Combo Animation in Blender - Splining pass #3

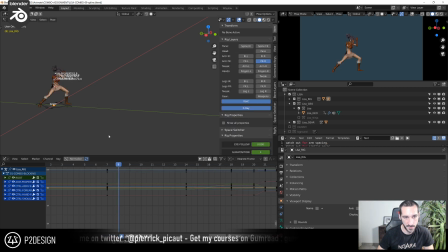[36:15]
so here I just want to, before I go working onto the arms, I will work on the torso. Okay.
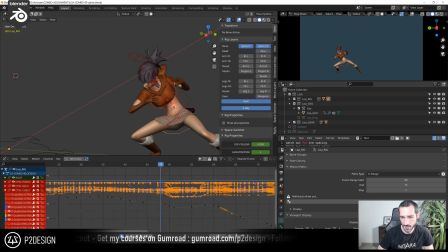[36:29]
Just at the moment of the impact, yeah.
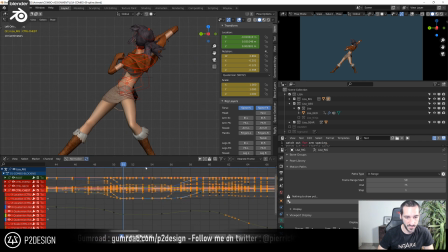[36:42]
I want to push it further with translation so that we can really feel the impact.
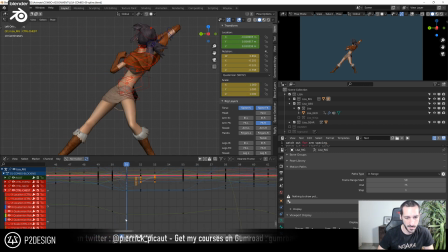I don't know what, okay. Yeah.
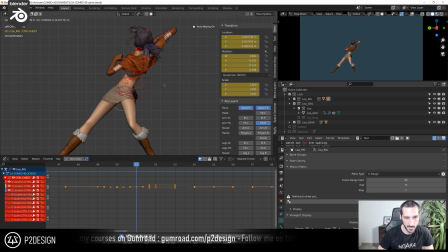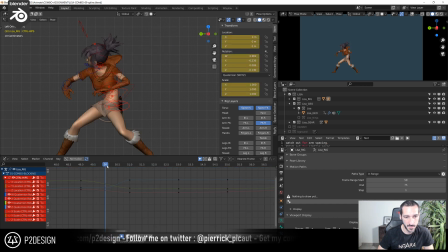[37:34]
And I will pull those two. So I will stretch a bit the body, and then the hips will catch up.
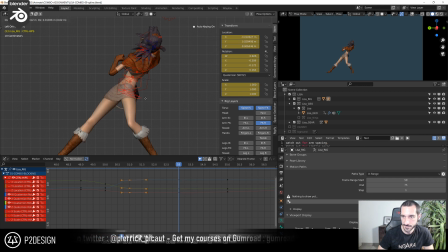Like to do. Okay. And I will move them also forward a bit.
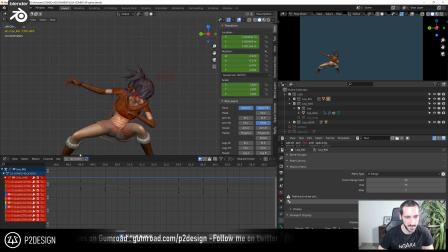[38:08]
Yeah, exactly what I wanted. Like a spring, you know? I don't know if it does translate well in the spring, but yeah, it looks pretty cool here.
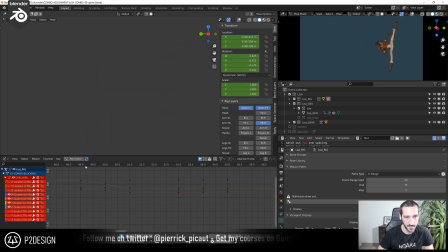Okay. Okay, let's work on the arm.
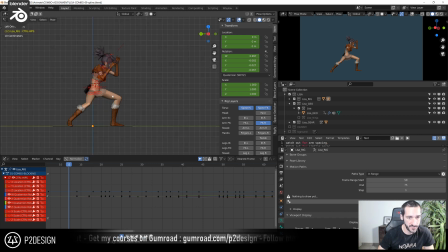[38:46]
Yeah, yeah, yeah. Yeah, if you select like I have the same here, you can see.
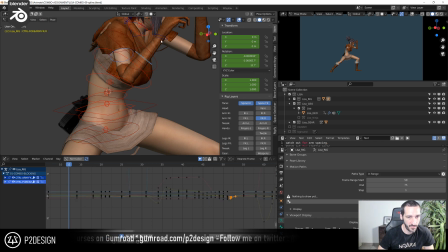[38:52]
If I select three bones, I can see the curve on those three bones. Okay. And one thing,
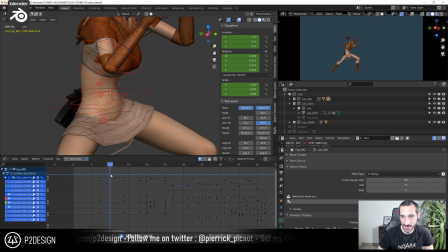[39:06]
um, just uh, just try.
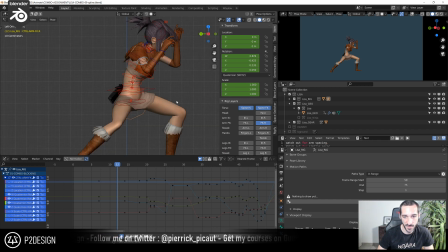[39:12]
You know, just open Blender, open your animation, and play with those filters. So I just input a key here.
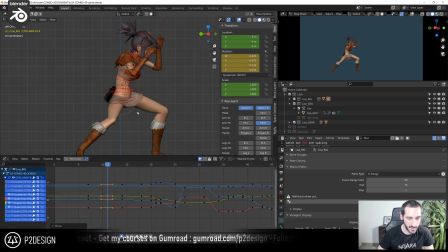[39:30]
I will input a very very subtle rotation. But as she comes down, I will slightly raise the arm because as if the elbow was dragging a bit.
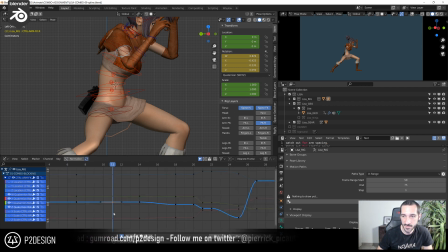[39:44]
So I will just check the curve that does it, this one, and I will just slightly move it up like that. Okay, that's just so that the arm moves a bit while she's going down.
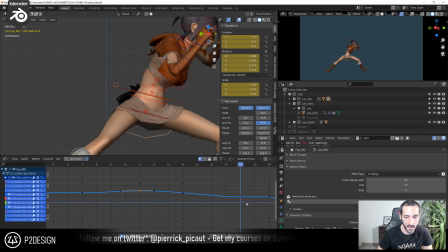[39:59]
And when she comes forward here, I will slightly drop the arm. So I will open it, okay?
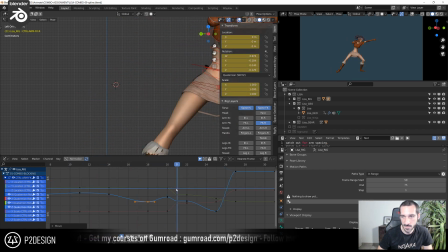[40:17]
And here, it goes like super fast from one pose to the other.